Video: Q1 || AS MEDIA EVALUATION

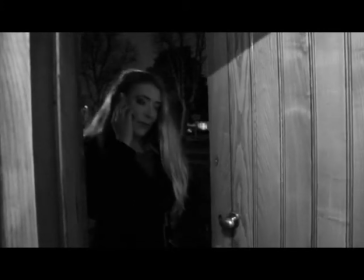(0:00)
My media product, Silent Night, challenges and uses a variety of norms and conventions such as character choice,
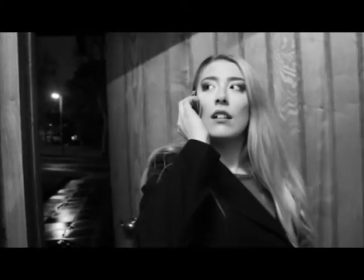(0:06)
target audience setting, camera shots, and also overall layout.
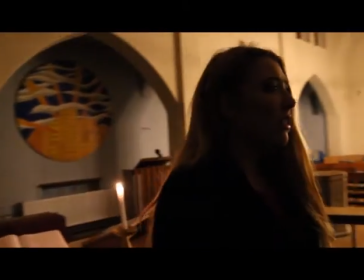(0:11)
Firstly, although our main protagonist and victim choice was the typical blonde, blue-green-eyed girl,
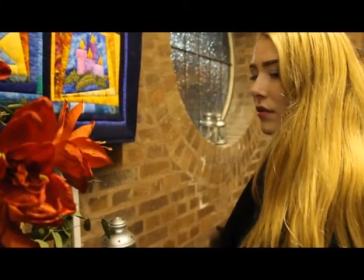(0:16)
which would be known as the princess in props theory, we decided that our protagonist should break some conventions.
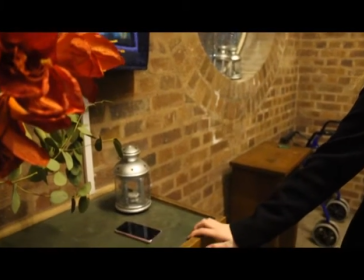(0:23)
Violet is quite a brave character compared to other horror princesses such as Donna in Prom Night and Casey in Scream. We did this to allow action codes to be more prominent throughout the opening so that the antagonist would be feared even more, giving a bigger impact on the audience.
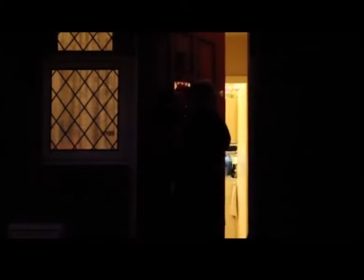(0:39)
This was an important factor to making our opening not only effective on the audience but memorable.
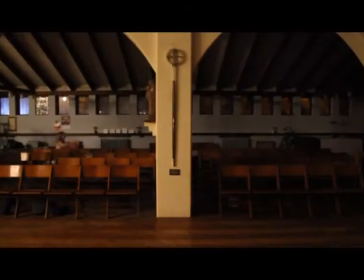(0:45)
We also made use of children within our horror, and this was a typical convention of horror within films such as The Woman in Black and The Ring. We found that it was really effective on our psychological subgenre audience, so we kept this element.
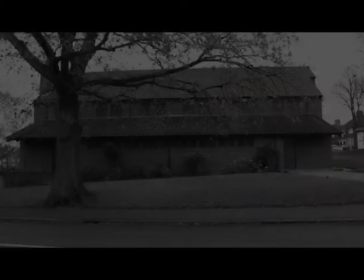(1:02)
Secondly, regarding traditional teen horror films, they are usually set in high schools and houses as opposed to our setting choice of the church.
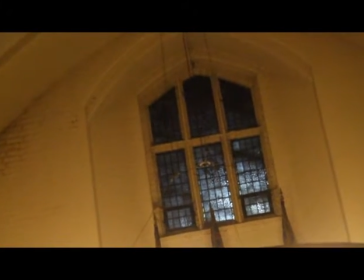(1:09)
We challenged this norm because not only did the data from our questionnaire show that it was what our audience wanted,
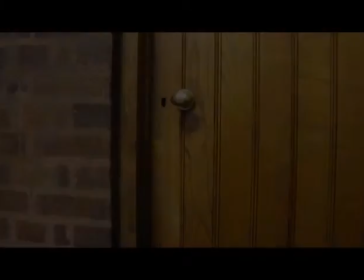(1:15)
but because it made the horror more dramatic and realistic because it is set in a place where nobody ever goes at night.
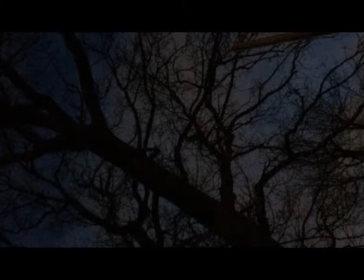(1:23)
Overall, this setting provides more sympathy for the victim from the audience, which pulls them in and makes them feel really part of the action.
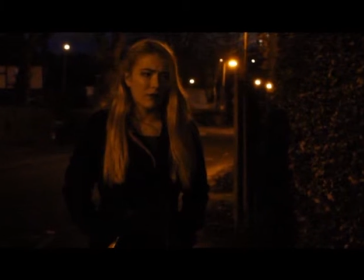(1:30)
The top 10 horror shots made up a large element of our planning.
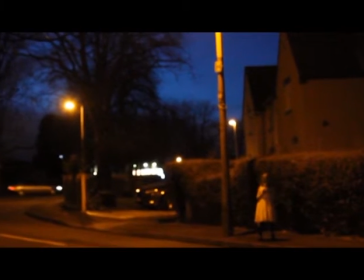(1:34)
We used shots such as the 360 isolation shot and canted angles to create the best possible effect on the audience's emotions.
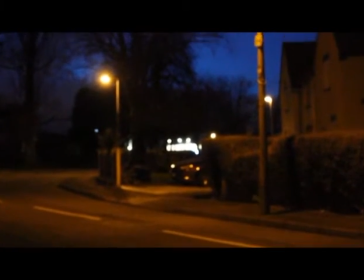(1:41)
We decided to keep this because we wanted to make the horror theme very clear to our audience.
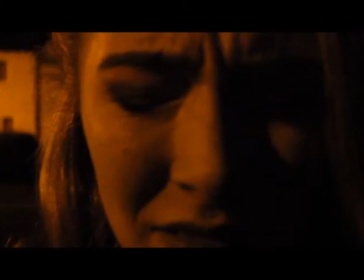(1:46)
We didn't want to confuse them. The layout of our psychological horror film was very similar to other horror films such as Insidious.
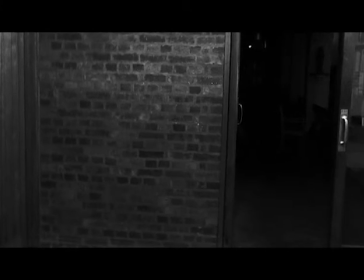(1:55)
We made use of opening pictures of inside the church to create the tone of the film, which we found was very effective with black and white colours. We also made use of typical horror sounds and we played them continuously all the way through to keep the same themes.
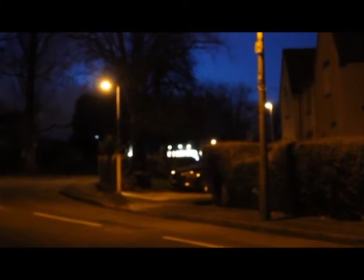(2:13)
Some shots were also very typical of the horror films, so we tried not to challenge them too much.
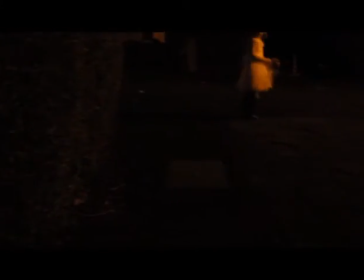(2:21)
We made use of sounds of running in the dark.
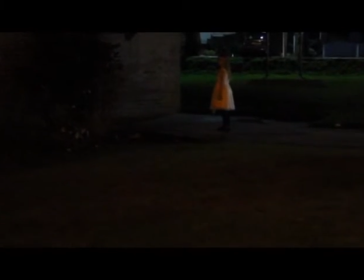(2:25)
We did long shots of our antagonist disappearing out of nowhere.
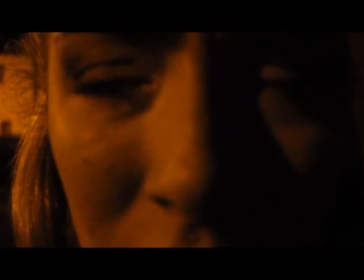(2:31)
We did establishing shots and also close-up shots of fear and of the church to create a really creepy tone to the entire film.